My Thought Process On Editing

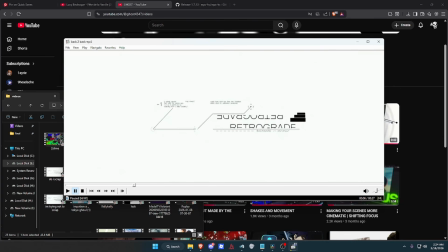16:26 everything on the edit, so it doesn't seem inconsistent. So if I'm introducing this really cool graphic with animation to the viewer,
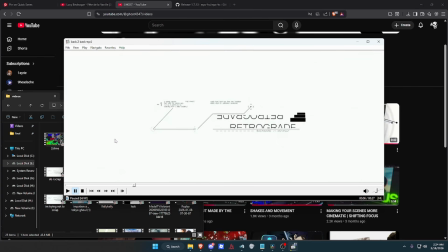16:41 that's gonna leave a mark on their brain about my edit, I'm going to include some sort of animated graphic in my edit, and that's what I do. So here we go.
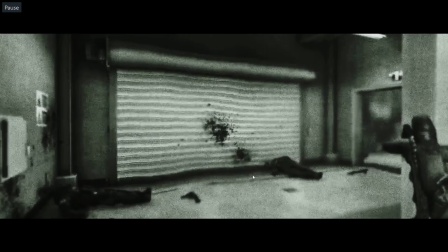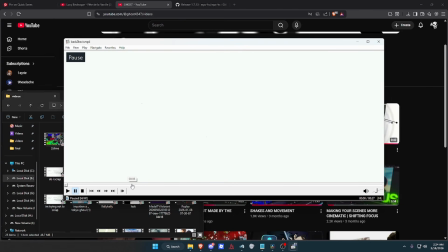17:00 Right. So let me show the better one. Yeah.
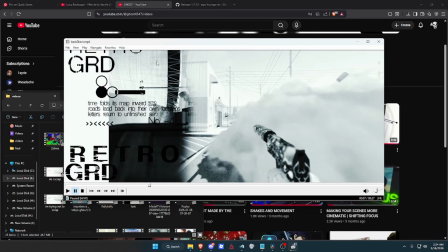17:05 So here I animate this graphic, and you know it helps the edit.
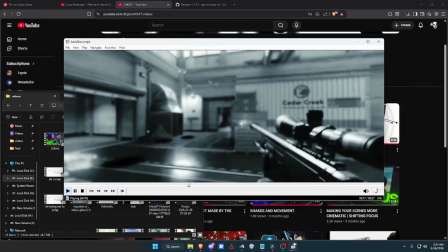17:11 You know, it gives it that unique touch, right?
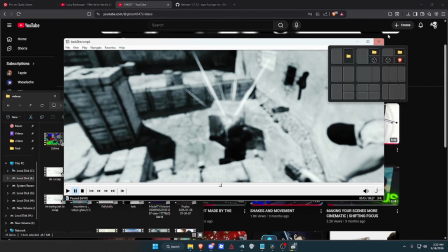17:20 Stuff like that is how you need to execute your effects. Let me show you another one.
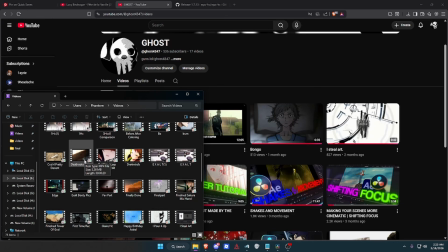17:26 Now for more basic edits, so this, for example.
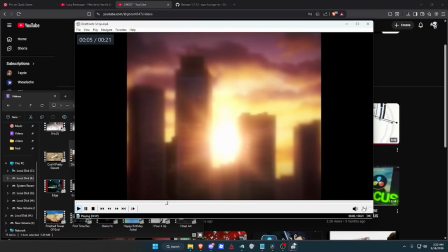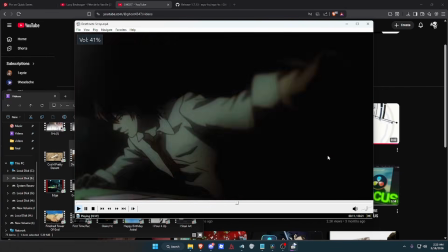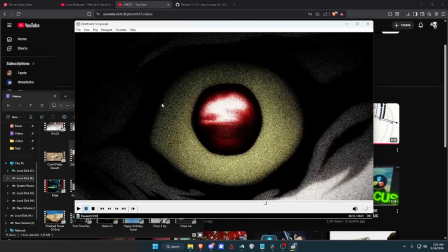17:41 So for edits like this, there's no like physical stamp of an effect. There's no uniqueness to this. It's just basic slides and everything.
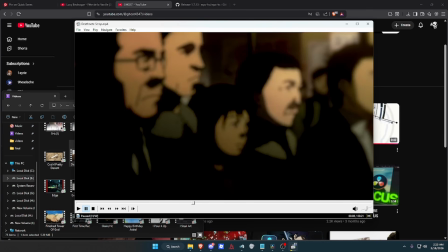17:53 But that's what makes it much easier. So edits like this, you more focus on basics.
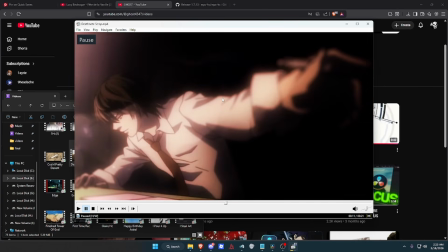18:00 There's no effects here that are too noticeable. Maybe the framers
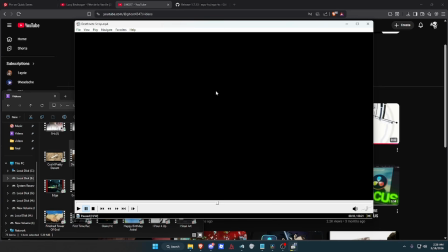18:08 are what you need to keep. But stuff like that. That's why, you know, you gotta focus on stuff. So like this remake that I did of Ikawa's edit, there's a reason why Ikawa
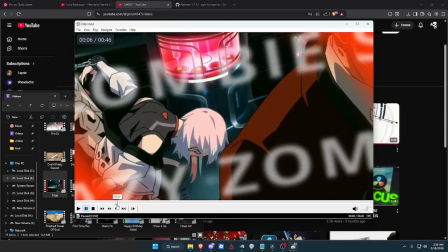18:25 keeps the MoGraph in the edit throughout the whole entire thing, because without it
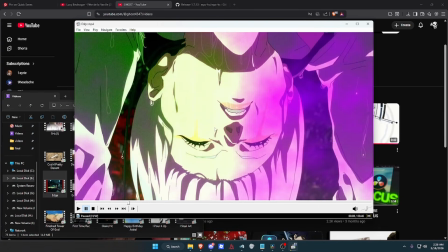18:33 it's gonna look inconsistent. It's just gonna look random.
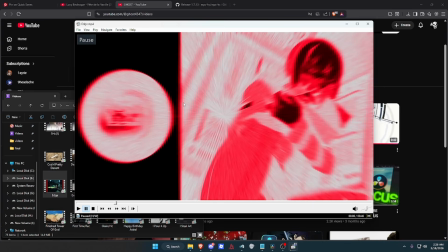18:36 Like if I just put this in my edit and then just did like a basic edit after that, the whole edit would look weird.
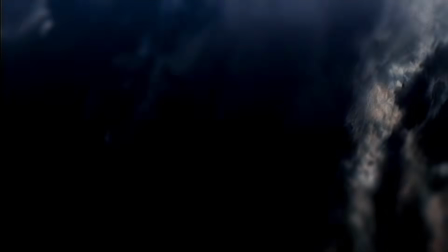18:47 Now, this is a side note. I did skip time remap and I skipped color correction, but color correction is already its own, you know, video that I made.
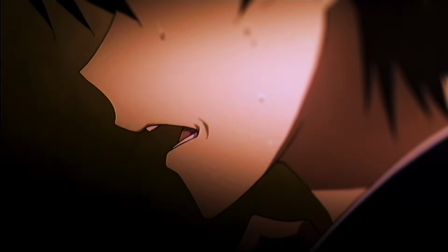18:58 Color correction is the step I do literally right after my time remap.
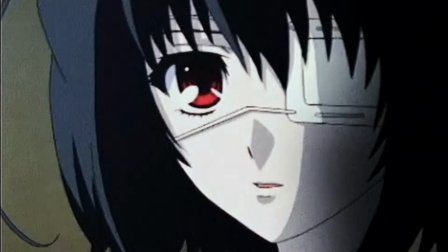19:05 But time remap, if you want time remap and all that, I'll put it in another video.
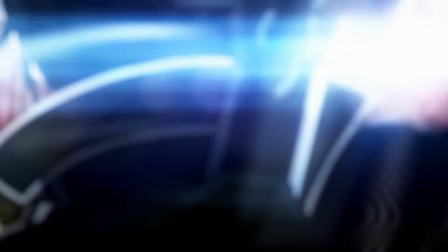19:11 But there's kind of no point, because time remap is like, it's something you acquire over time.
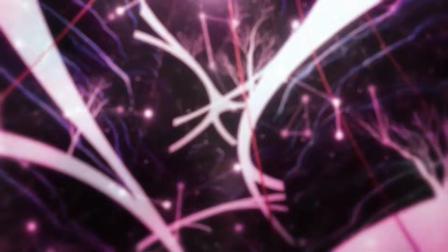19:18 It's not something you just take from a video, because everyone has unique time remapping,
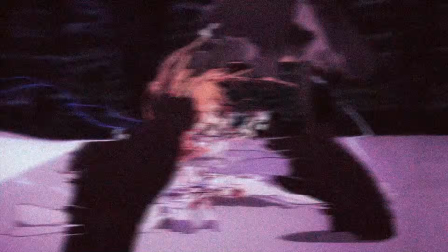19:23 and time remapping takes failure and that to build, you know, good basics.
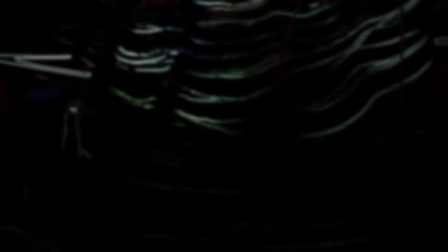19:30 Editing you can't rush. So yeah.